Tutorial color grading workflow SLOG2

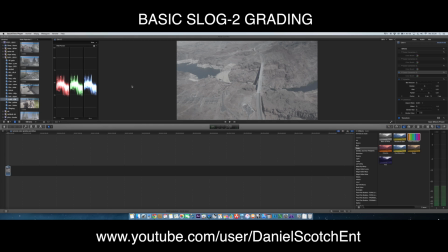0:00 Hey guys, how you doing? This is Daniel from Daniel Scotch Entertainment, and today I'm going to show you my basic color correction and grading workflow. Take a look at this shot. It's a nice little hover dam sitting over here. Interesting angle, shot from a helicopter flight, but the image doesn't quite sell itself. This shot was taken on a Sony A7S with the SLOG2 profile.
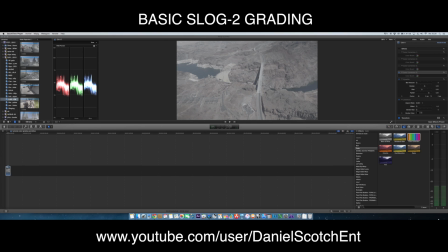0:19 As some of you might already know, the SLOG2 profile or any log profile will get you this nice flat looking image to increase your dynamic range for further color grading. Well, let's take a look at how you can get your image looking from this to that.
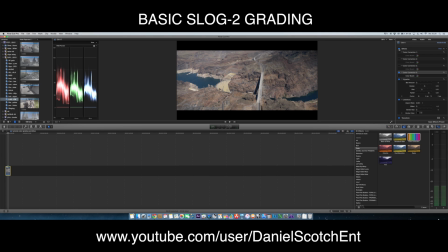0:33 Well, that's a big difference, right? Okay, let's jump into it and erase the color correction and remove this too.
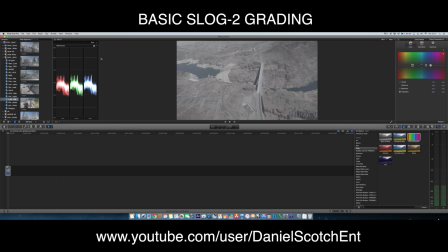0:44 Okay, first, let's take a look at the RGB parade. If you're clipping the whites, that means the RGB parade will be over the hundreds. And if you're clipping the blacks, it means the RGB parade will be under the zero. And that's not a good thing, so we'll avoid that. Let's begin with messing with our exposure.
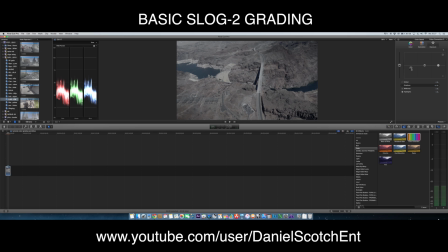1:01 Bring down the blacks first to a point that seems interesting, but not clipping the blacks. And do the same with the whites, only push them up a little bit, like this.
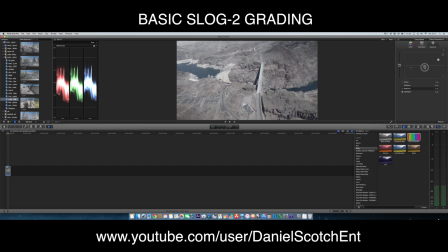1:17 And the midtones, let's bring them down too, so we can get more contrast in the picture. I like this. Still not clipping the whites, still not clipping the blacks. That's a good thing to do. Okay, well, let's compare this simple adjustments with our starting point.
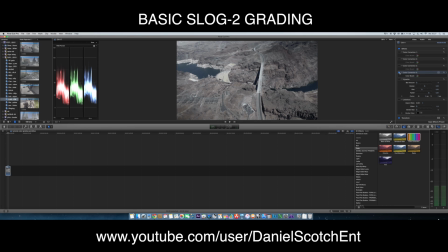1:36 This was the start, and this is with our minor adjustments. This is basic color correction, people. And, well, let's take a look at the saturation. First, let's boost the global saturation up a little bit.
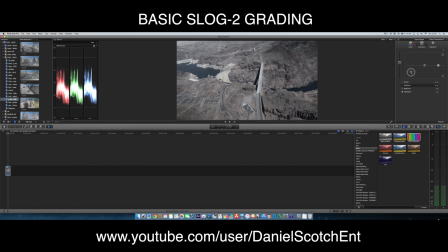1:51 And then let's see what the shadows in the saturation does. If we bring it down, you see it's almost black and white. If you push it up, I don't know if you notice it, but the water, the black water, it turns bluish.
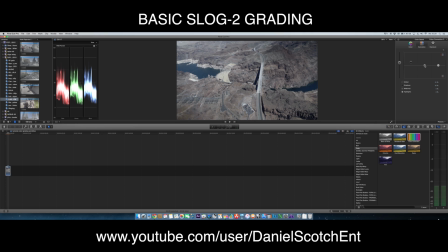2:07 So, well, I like it. And the midtones, let's bring them down. Let's push them up and see what difference it makes. The mountains, they start to live. More warmth and more natural looking. And the highlights,
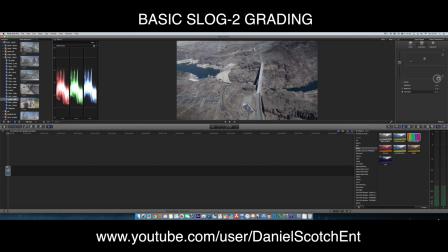2:26 see, as you can see, if you look at the hover dam, at this point the hover dam, it almost seems whitish. And if you push it up, you can see the yellowish, the yellow is starting to show here.
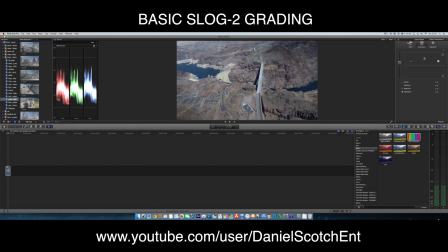2:40 I think this looks good for now, and let's compare it from our first picture. This was our first picture, and this is with our basic color correction exposure and saturation settings applied on it. And if you want, you can go for a stylized look.
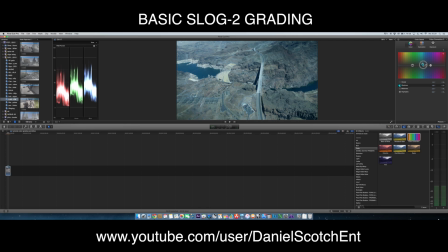3:01 Sometimes it's nice if you want to stylize your look a little bit, like the Hollywood blockbuster movies. If you see, let me see, I pushed the shadows into the teal, and I want to make some color contrast, so I'll bring the
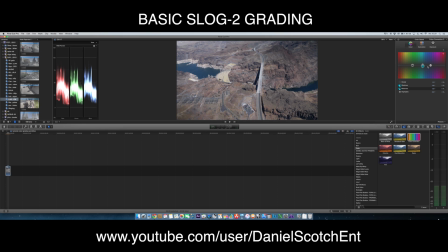3:19 midtones down to the reddish yellowish vibe and give the picture more warmth, because it is desert. Nevada is a desert, so I don't mind to push the highlights into the yellowish orange zone.
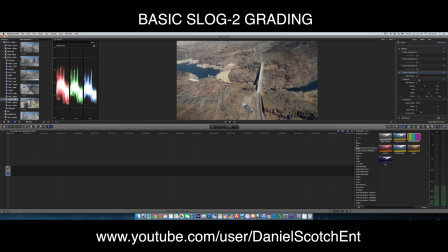3:37 I like it this way. Okay, to add a little drama to your picture, you can add some vignette. It's a little difference, but it just adds that little spice into it, as you can see. And to give it more cinematic feel, put on a letterbox,
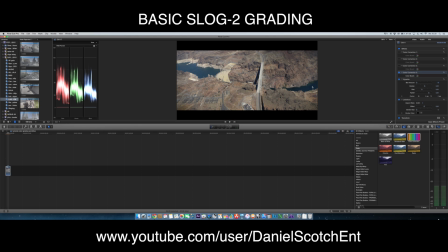3:57 and as you can see, it seems good, but not quite that interesting. So I'll offset the image to a point where I can see more interesting stuff happen in the picture.